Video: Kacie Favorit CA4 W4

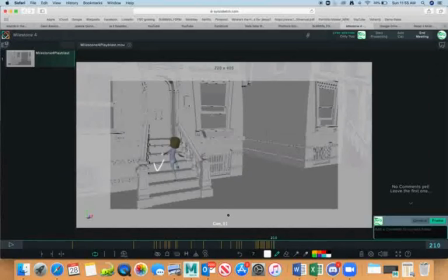(25:01)
So um,
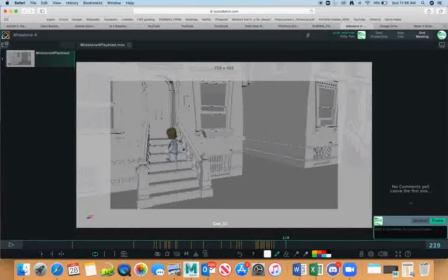(25:13)
see, she moves her hips from right side to left side, and then she just goes up. Uh, she has to move left side, right side, left side, right side continuously.
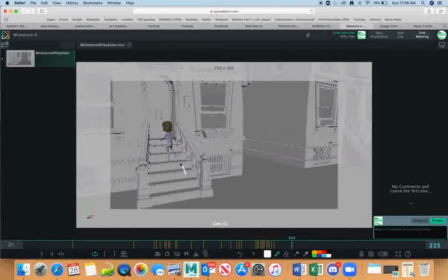(25:28)
She cannot have a movement like this, moving to this side and then going up, and then moving this side and then all going up. You know, these are representing flat. That means that the weight shift is not happening.
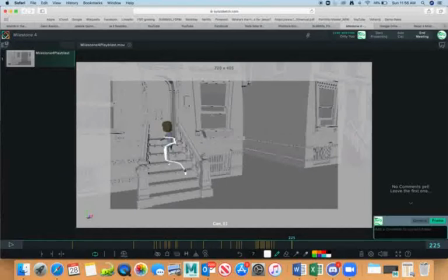(25:45)
You moved hips to the left side, and then you left there for a while, and then you're moving hips to the right side, and then you left,
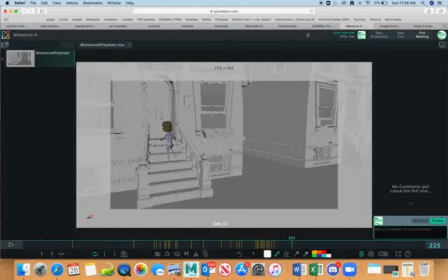(25:58)
hips on the right side. Um, if that curve is not nice and smooth like that, because when the curve is constantly moving like this, that means that there is constant movement in the hips, what is good.
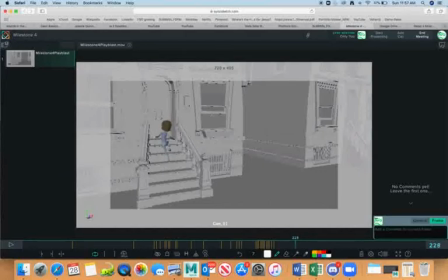(26:20)
Like for example, here is moving left and right, so that I think that here is that curve is good at this point. You see, it's going from here to the left step and then to the right new step.
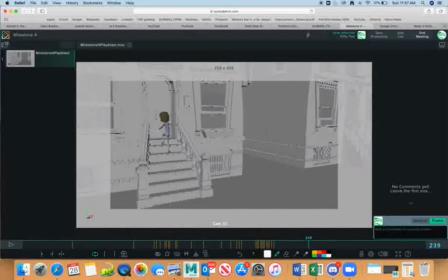Here the foot is off the ground on 244, but the weight shift didn't happen, so you have to move whole character a little bit over the
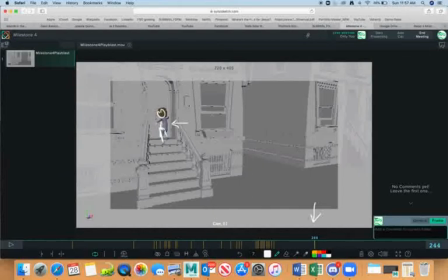(27:01)
left side, and then be careful, like this is probably moved too much to the left side because it looks like it's out of balance.
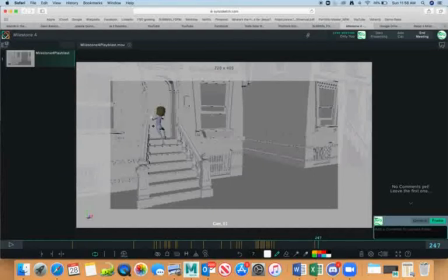(27:16)
If character would get to this point, probably would just topple down, right? So be careful with that. And then getting up. At this point, again, she should have probably a little bit more over this supporting leg.
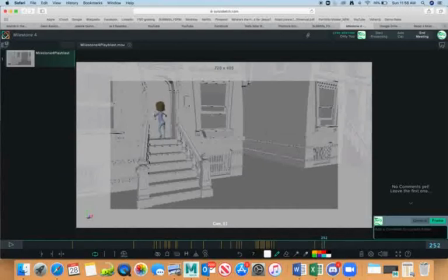(27:35)
And wow, yeah, look at this. There is no weight shift, and the foot is getting off the ground. So, um, you know, that is just not feasible on the planet Earth,
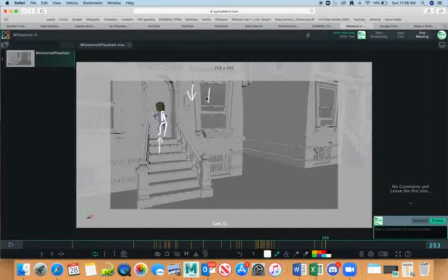(27:54)
because we have a gravity force pushing us down, and in order to lift one of the legs, we have to shift the weight over the supporting leg
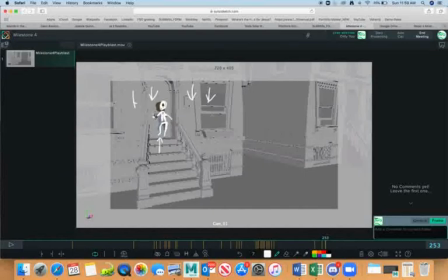(28:10)
to free up the other leg from the weight of our body in order to lift it and place it on new space. All right.
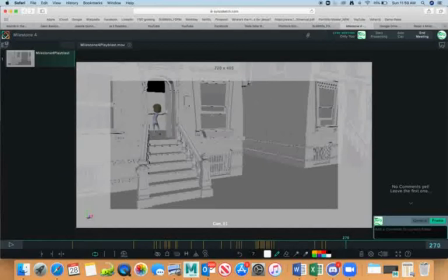(28:27)
You see, the hips are not moving, only upper body and the leg, but hip and supporting leg are frozen.
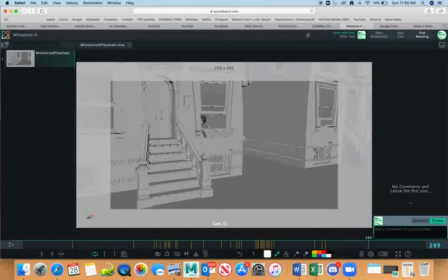Okay, now entry is better, although the hand is constant.